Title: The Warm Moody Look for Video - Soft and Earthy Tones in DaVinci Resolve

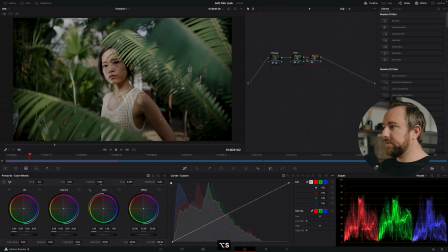[8:12]
And so I'm going to create a new node after the tone node, and I'm just going to call it curves. And in this node, we're going to adjust the colors to create kind of an overall look. So the first thing I'm going to do is I'm going to go to my hue versus hue. And one big characteristic of this look is that the green tones are very warm.
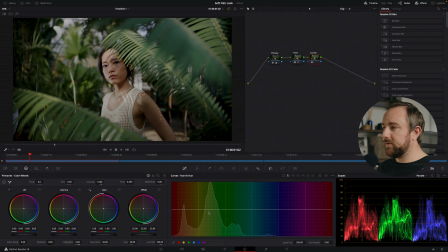[8:31]
So we want to use the hue versus hue curve to push the green tones towards the yellow hue. So to do that, I'm just going to create a preset green and a preset yellow. And I'm just going to drag this point and I'm going to move it up.
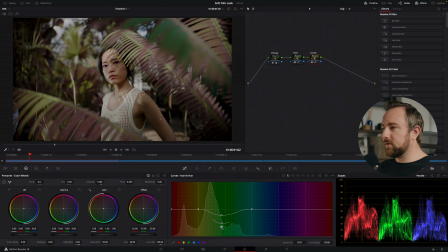[8:46]
And if you want to see what colors you're actually affecting with the curve, you can kind of just go to the extreme and see what it's doing and then dial it back. It's not really, grabbing all of the tones that I want. So I might need to use this yellow, and you can see right here that now it's affecting those,
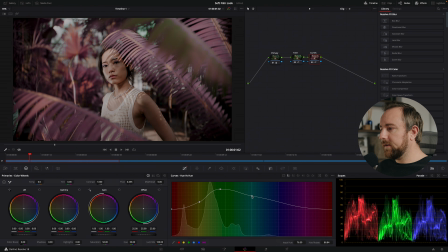[9:05]
and then maybe even this one too, to get these tones. But this is an extreme example, so let's bring it back. And then we also want to make sure that this area, this is kind of where the skin tones live. I'm going to create a point here that basically
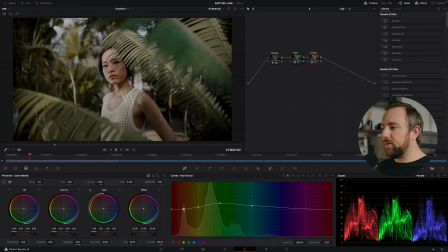[9:20]
ties those skin tones in to that point and makes sure that those aren't affected at all, because we don't want the skin tones to start looking unnatural. We're just looking to affect kind of the green and yellow tones and make them warmer. So I'm just going to push that up a little bit and try to finesse this.
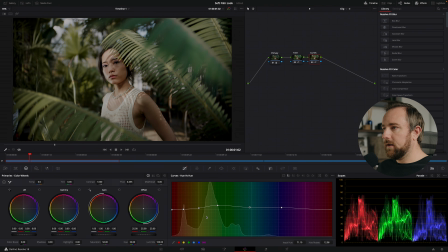[9:39]
And then I might push the blue tones up a little bit towards teal. And with that adjustment, you can see this is before and this is after. So we're warming up the green tones. The next thing I want to do is go to my hue versus loom,
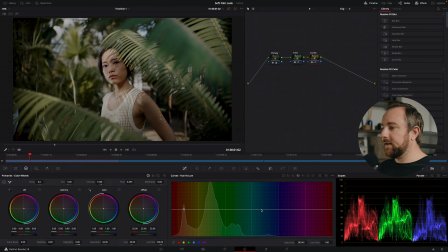[9:53]
and I'm going to create a point on the skin tone area so that we're not affecting it. and just appoint a broad sweep over here on the blue channel. And I just want to affect the luminance of the green tones and bring the luminance down to make them a little bit darker and richer and kind of increase the density of the green tones.
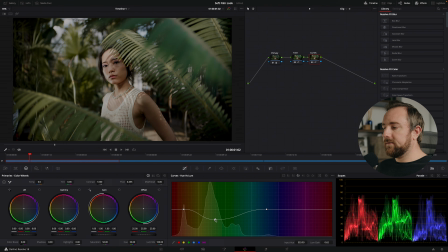[10:11]
So I'm going to bring those down, and this just creates that kind of moody, really rich color look. So this is before and this is after. So I'm bringing the luminance of the green tones down. This tool, the hue versus lume, you want to be a little bit careful with because it has the most ability
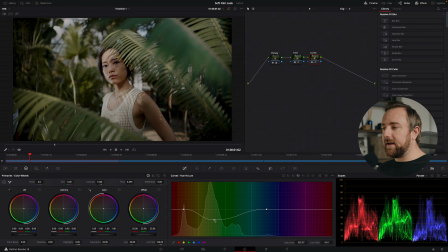[10:30]
to kind of ruin the image and introduce extra noise and artifacting in the image. So when you're adjusting the hue versus lume, you want to make sure to play it back, make sure that you're not getting any weird stuff happening in the image. And right now, this is looking still pretty clean, so I might even bring it down a tiny bit more.
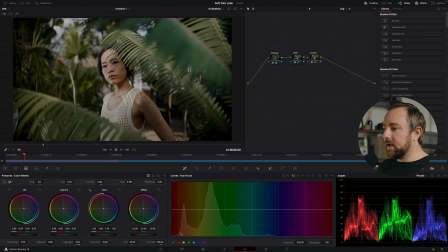[10:50]
The next thing we want to do is go to the hue versus sat curve, and I'm going to create another point on the skin tone and on the blue. And then you can either play with this, you can increase the saturation of those tones, or you can decrease this look if you want it to be kind of minimal and moody and very soft and filmic.
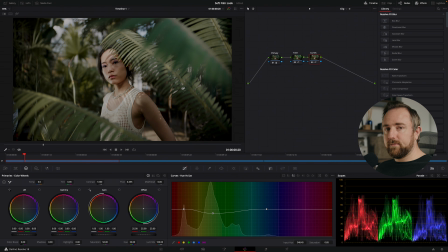[11:09]
You can decrease the saturation of those green tones to bring down the overall kind of color of it. And it also kind of makes the skin tones pop. We could even bring those up a little bit. And so that's before and that's after.
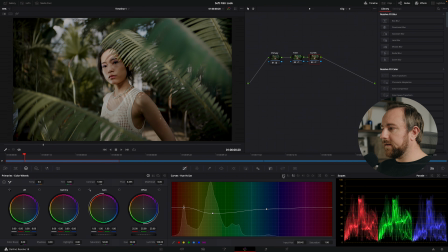[11:24]
The last thing I want to do with this curves look is I just want to introduce a little bit of extra warmth into the image. So I'm going to do that using my custom curves tool. And I'm going to go to my blue channel.
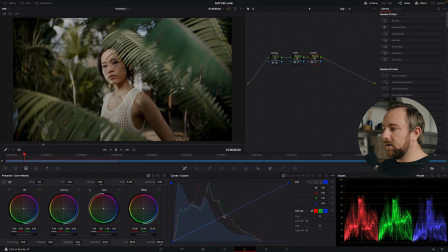[11:37]
I'm going to turn off the editable splines, and I'm just going to go to the middle area, and I'm just going to bring this point down. And as you can see, as I'm taking out the blue tones, I'm warming up the image. So I'm going to bring that down a little bit, and then I feel like it's a little bit too green, so I'm going to go to my green channel.
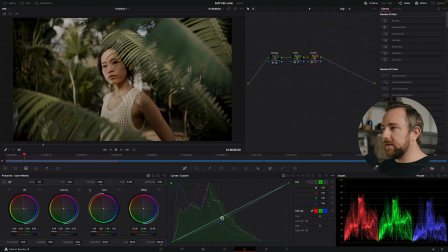[11:56]
I'm going to bring that down a little bit until I feel like the skin tones are feeling nice. We can go to the vector scope and look at this point, and we can make sure that they're around the skin tone line. Right now they're pushing a little bit towards green, but that's kind of okay with me because the overall feel of the image
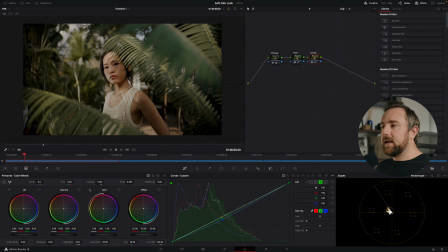[12:16]
feels natural and it feels warm and it still feels realistic to me.